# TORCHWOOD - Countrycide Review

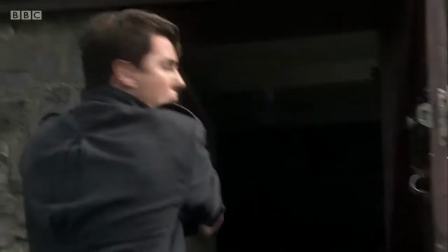This highlights what I mentioned in the review of Everything Changes after Susie kills herself,
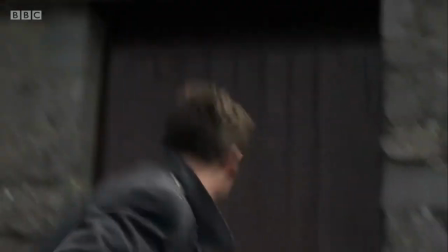that these characters are not invincible and are at risk of either dying or being mortally wounded every episode. This also makes us sympathise with Owen's character at long last,
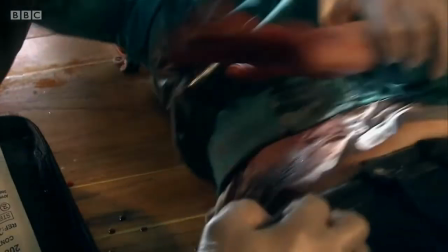where he shows he is a good doctor and that he's in his prime by saving Gwen's life expertly by being witty and charming in order to distract her.
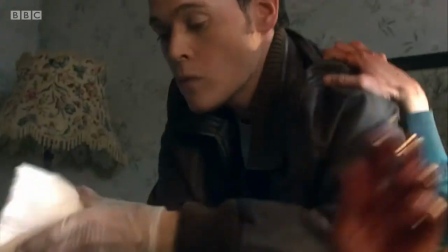I can't blame her for sleeping with him after this. Oh shit, did I leave that bit in?
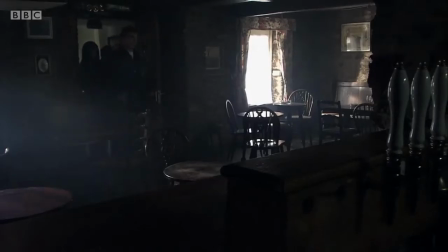Another element worth noting is the set design, which brilliantly shows off the scary side of normality in a quaint English village.
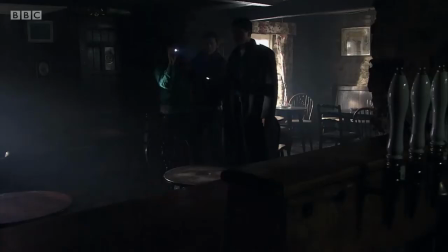The image of a normal English town filled with rotting corpses is macabre and brutal, and I love it.
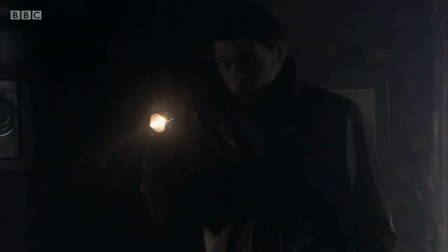This is something I adore seeing in horror, where it shows us the terrifying in the everyday.
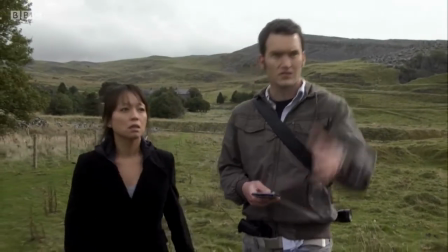The countryside does not hold back on making it truly haunting. I do not know if it is just the fact there is a dead body though, as there is a lot to say about the pacing.
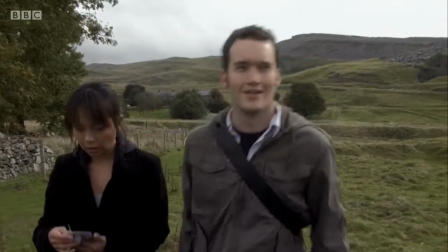I know I briefly mentioned it earlier and how everything picks up a notch when they arrive in the village, and it's just after a bit,
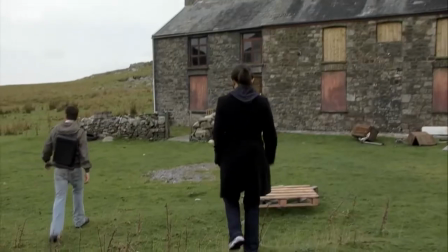but then the build-up is still eerily quiet and terrifying in the lead-up to Gwen getting shot.
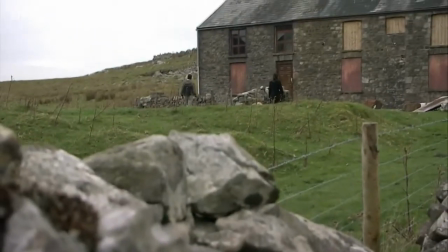A lot of the shots of seeing the characters enter into places appear like handheld cameras, which gives the audience the impression that they are being watched.
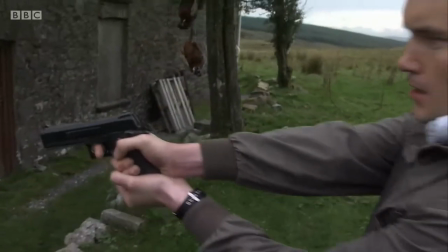This episode does have a lot of the trademark Torchwood bursting into places, all kinds of blazing, but then the production team had no idea about how this would be mocked by the general public,
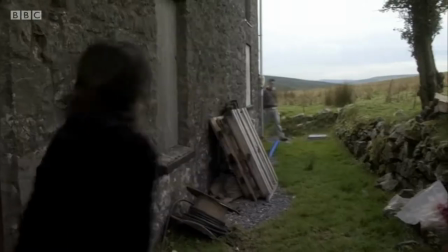so had no cause to take these scenes out. Then Tosh and Yantu find the cellar, and everything kicks off.
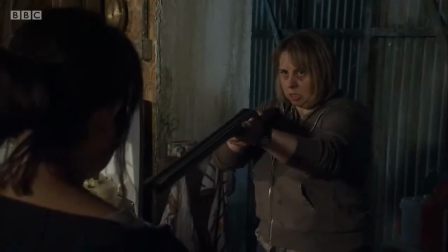It is so disturbing, and these scenes do such a great job for their characters, and we see a pairing of the team we really actually see,
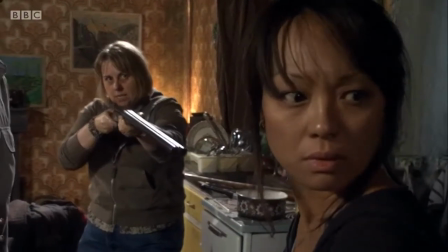and the way they contrast over what they are thinking about and what their final moments could be also gives us a feeling about how Torchwood has affected
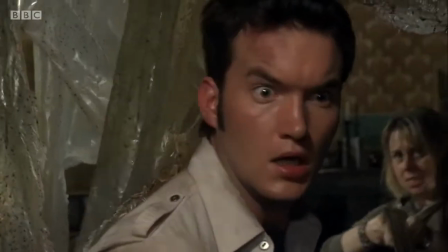both of their lives, for better off or worse. Also, the discovery of Tosh and Yantu finding out they are off food and uncovering bodies in the larder is
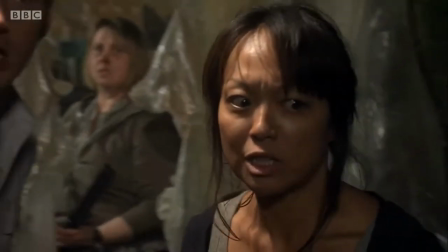served in such a brilliant way that it manages to be terrifying while also darkly comedic at the same time.
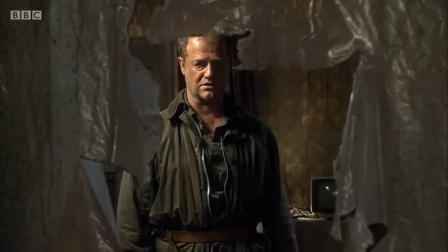I love how this episode misguides you as you think this is really aliens doing this. Something Chibnall is really good at most of the time is tricking you to thinking whatever is happening is actually different.
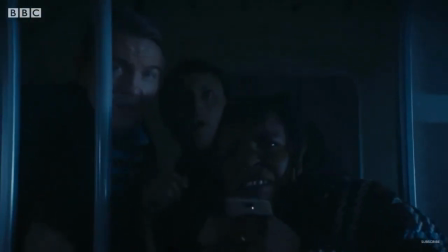In The Woman Who Fell to Earth, the idea that this could be two aliens fighting was a red herring before changing the nature of the villain to reveal the episode is taking a different path.
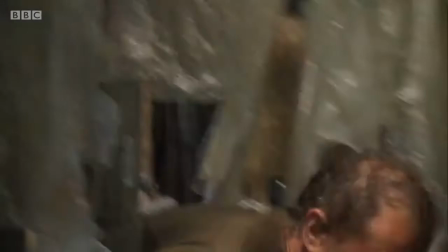And here he tricks you into thinking aliens are kidnapping humans for flesh,
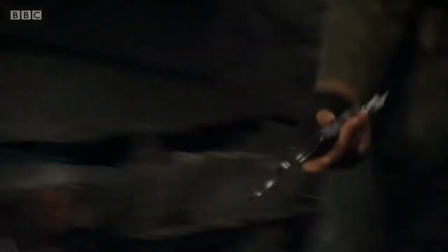but I think the twist of it being humans eating humans has to go down as one of the best moments in the first series of Torchwood.
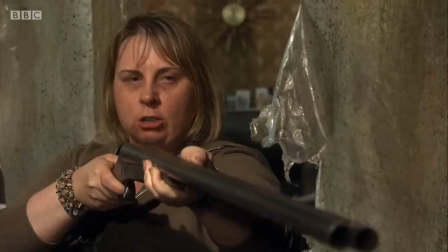It is genuinely unexpected, and further cements Torchwood as existing as a show outside of the shadow of Doctor Who.
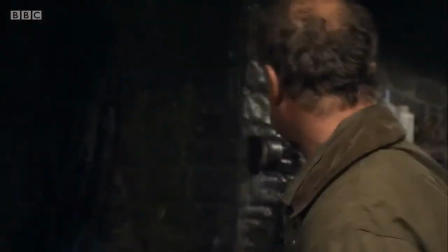As while the twist has happened in Doctor Who before, it has never happened to this extent in which the characters are in this form of danger.
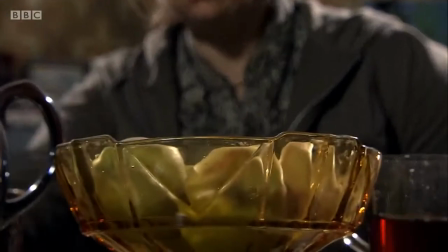I don't think it's just the idea itself which makes the episode as good as it is, though,
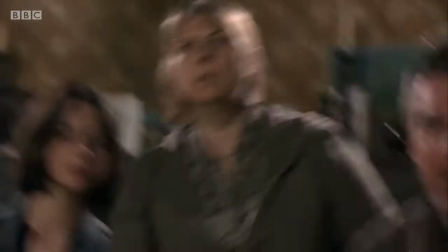as the introduction of different characters in different points of the village slowly gives us the impression that something strange was going on here,
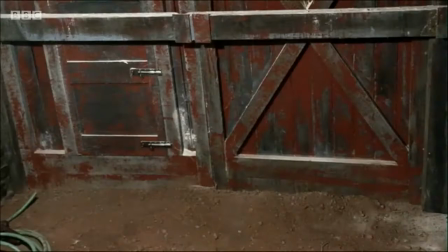and that aliens also benefited by the inclusion of the police.
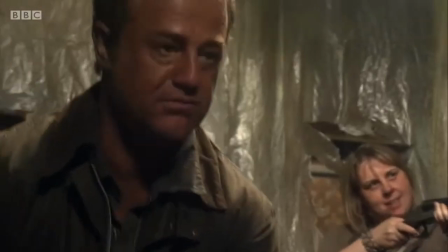But I don't think any moment does this better than the revelation of the larder in the house as their strength by beating Yanto is shown.
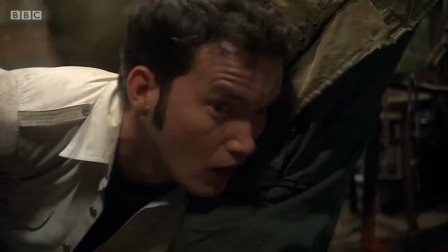What's darker about this revelation, though, is the way in which it holds up a reflection to the face of humanity, and we have to confront the very possibility that people like this really exist.
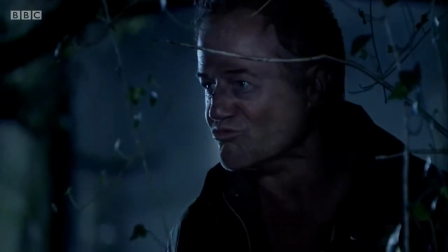The scene where Tosh is running from one of them is apparently a homage to Texas Chainsaw Massacre,
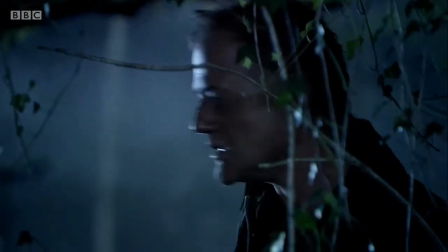which I do need to watch, but it still holds dramatic weight in the way in which Tosh is in danger.
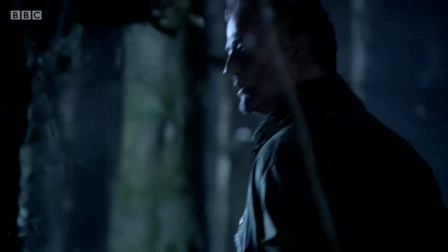This is because up until this point, Tosh has been portrayed as always knowing what she's doing,
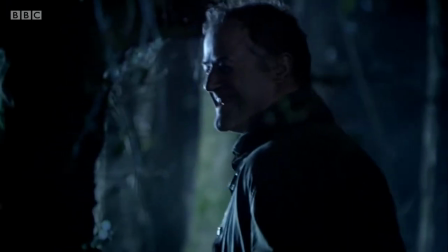so seeing her like this means the characters are in a more deadly situation than ever before.
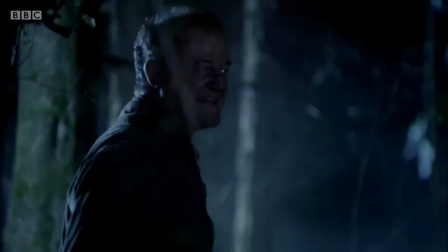Also, I think this is scarier than almost anything in Doctor Who because of the way this really could happen to somebody.
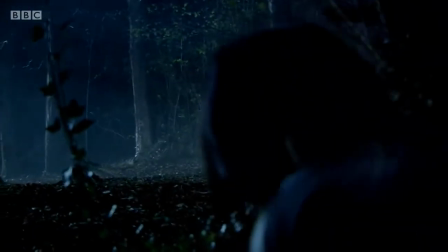So no, it's not a rip-off, it's bloody brilliant. The bit where the guy chokes her and drags her back inside is brutal.
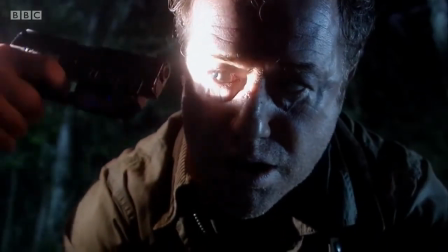Seeing Owen appear to save her shows a great bond between the characters, as well as making Owen a lot more of a sympathetic character.
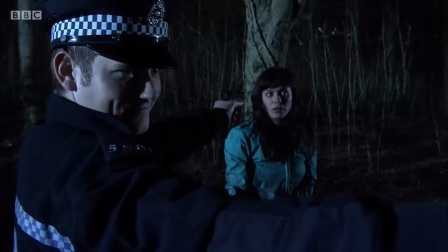I had to criticise something, then the idea of the police officer being on the cannibal's side was kind of obvious due to the fact the episode obviously wasn't going to end here.
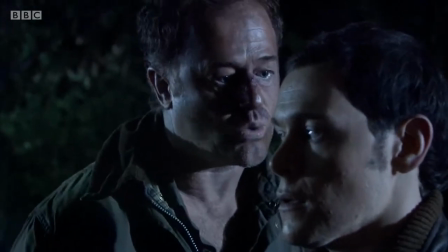But the episode gets away with it because the characters are in such a dire situation that they will take any chance at hope that they can get.
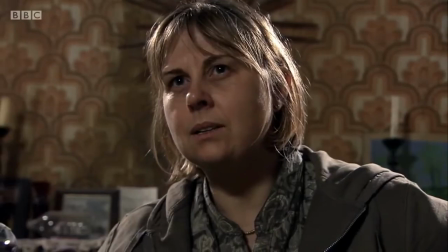The final set piece in the house is so perfectly put together. You really feel that they're at their absolute lowest points here.
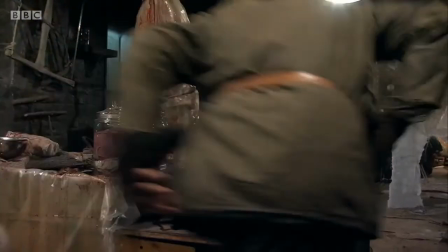And seeing Jack running to see everyone, I often see criticised, but I love it personally.
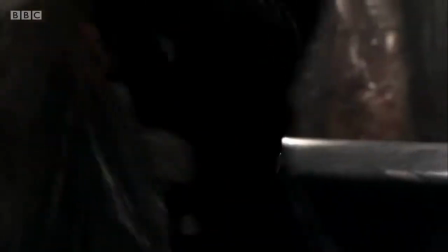Constant cuts does make it seem a little cheap, but I just feel a sigh of relief when he shows up, because I genuinely couldn't see a way out for the characters.
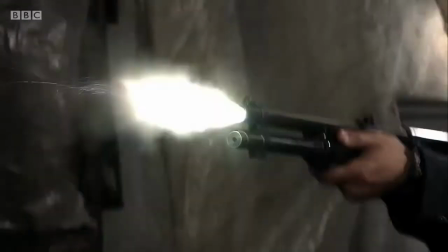Could argue that this is a cheap ending, but then that is the point, because the episode has been building towards shutting down all forms of escape for the characters,
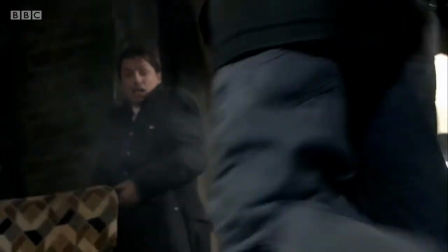leaving them with the only option of cold-blooded murder. And you have to remember that this isn't Doctor Who, and that when you are dealing with characters who break even in this episode,
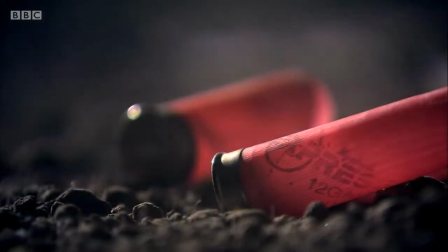then you can't risk the cheek, wit and humour that the Doctor usually uses. The last chance scenario is most probably the only chance you would have in this situation,
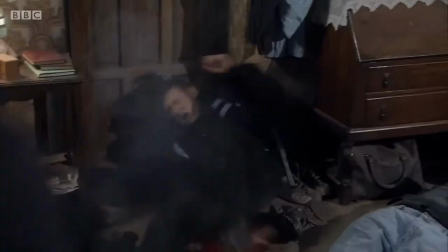and the episode 100% earns the conclusion in my opinion, because seeing the characters like this makes it the most satisfying ending possible,
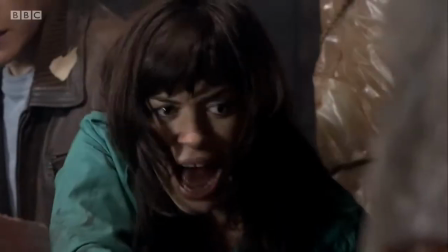because these monsters deserve everything they get for the inhumane acts they have undergone.
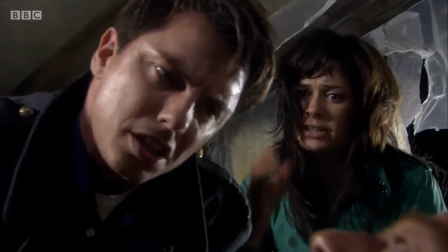I like how Jack subtly disappears midway through the episode, as it means seeing him again is triumphant and a perfect end to this perfect series of events.
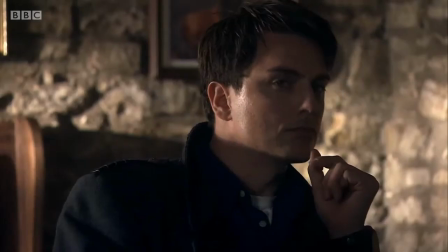The epilogue of this episode just keeps adding more and more great details,
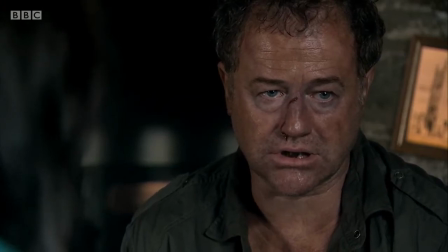and through the characters we can almost hear the words of the writer who has read about these kinds of people and is trying to make sense of this madness and depravity,
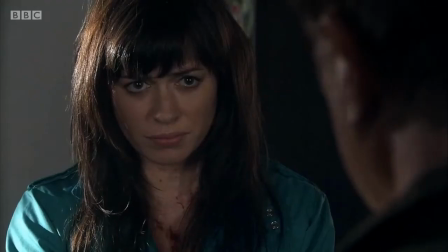especially the moment where he tells Gwen about why he does this.
Because it made me happy.
That was an incredible piece of writing. What a genius script this is, and clearly done by someone so intelligent and capable of handling complex issues.
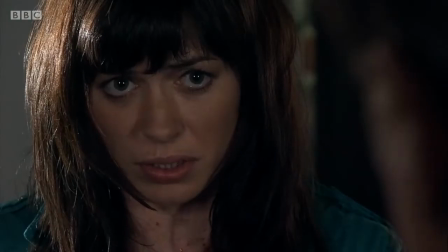Irrespective of what he may have written before and after, Chibnall's reasoning behind reading about these kinds of people and wanting to know what could lead someone to do something like this is a genuinely brilliant starting point for this episode and acts as a solid backbone for this exploration of the worst of humanity.
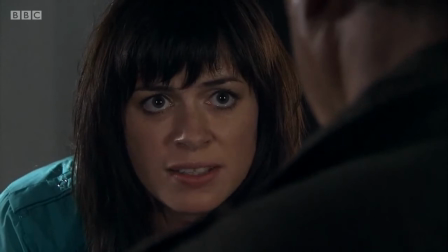I love Gwen's line about everything she has seen throughout the first series so far, and the fact that a human's motivation is pathetic and murky as this is the one thing she cannot comprehend,
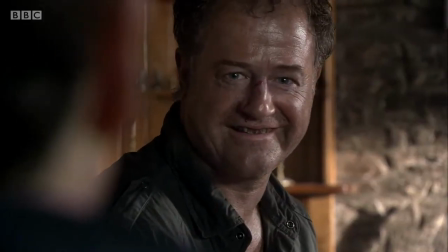and creates fantastic drama, one of the most memorable lines in the episode.
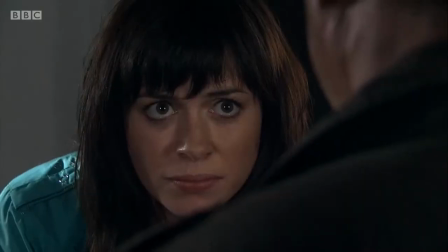This kind of mental break is what makes Gwen cheat with Owen with such an understandable motivation.
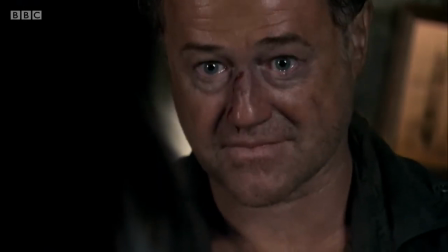I think comparing the determined Gwen who discovered Torchwood in the opening episode to the woman she is now doing the monologue at the end is immensely good writing and character development,
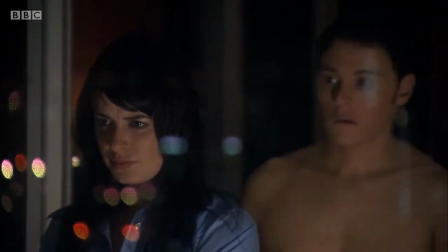even if it is not development for the better on her part. So there we go, that was Countrycide.
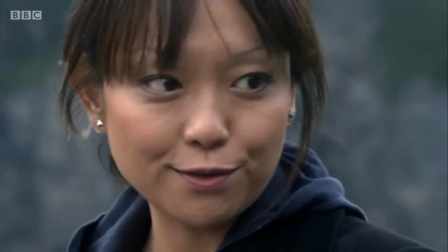Okay, I'm not going to hold back, this was an amazing episode. The episode is genius, exploring the worst of humanity as well as how the characters react to this.
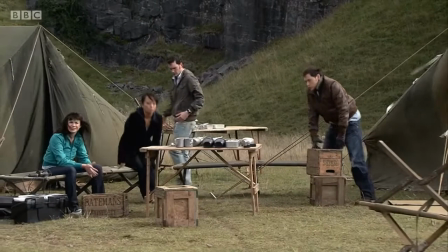The episode has moments of humour but never loses the darkness or the motivations and layers to these complex characters.
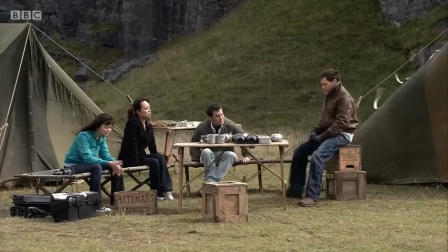I love almost every second, even if some of the moments are so disturbing that I need to turn away, even though I genuinely can't.
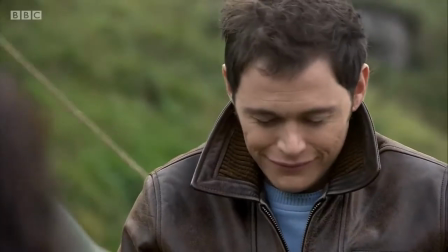I couldn't recommend this episode more, and I'm pretty sure this may be the best episode of the series.
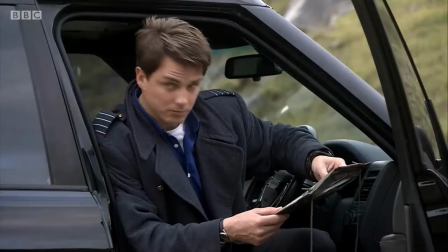But we'll have to wait and see, because
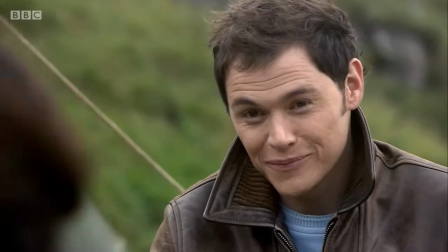I think they keep killing Susie might rival it, but nevertheless, this is the best so far.
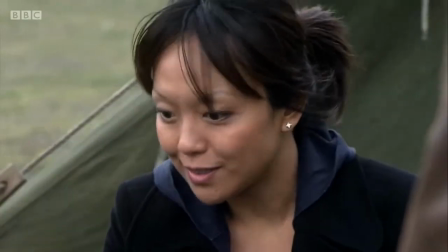Chibnall proves here that he is capable of writing some amazing television, and I notice here that a theme he seems to keep coming back to in his writing is the best and worst of humanity,
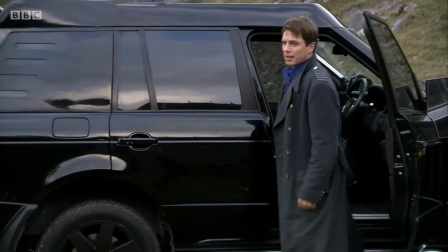and what could make someone do these inhumane things.
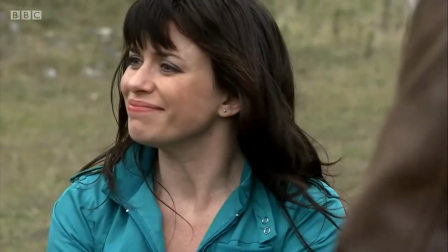To be honest, one of the reasons I've been disappointed with his recent Doctor Who episodes is because this is such an interesting theme to make your focus as a writer,
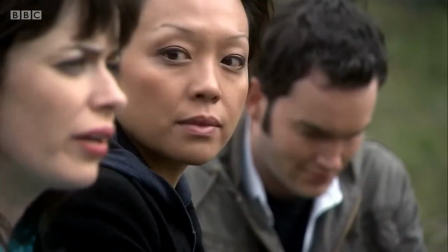but most of the time he unfortunately just seems to use it as a way for the audience to sympathise with the characters,
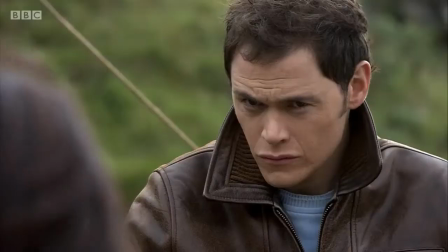as he says they are the best of the humanity, without showing us why. But this episode is the exception to that, as there is such an intelligent balance between the best and worst of humankind.
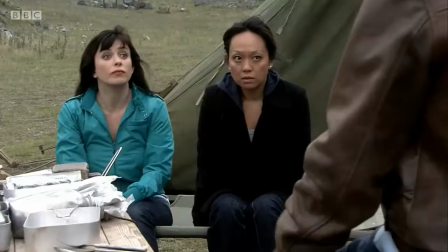And through the dialogues and themes of this episode, I can hear a man who is trying to make sense of the world through writing without breaking the facade of the man behind the curtain.
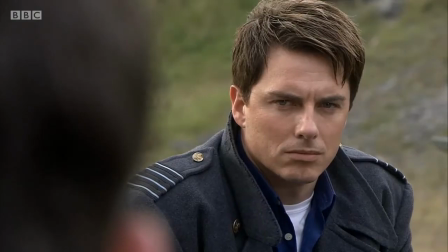But the episode doesn't just act on its own and acts as part of a greater character arc for the rest of the series,
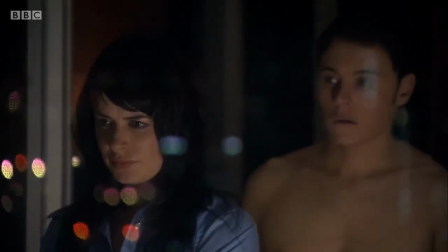as the final scene sees Gwen in bed with Owen as Torchwood has ruined her life,
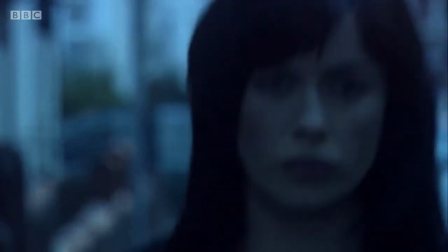and the pain of wanting to share this but not being able to has broken her down to her worst. Will the storyline improve Gwen as a character or worsen her? Well, we'll have to wait and see, but in all honesty, I am buzzing with excitement to see.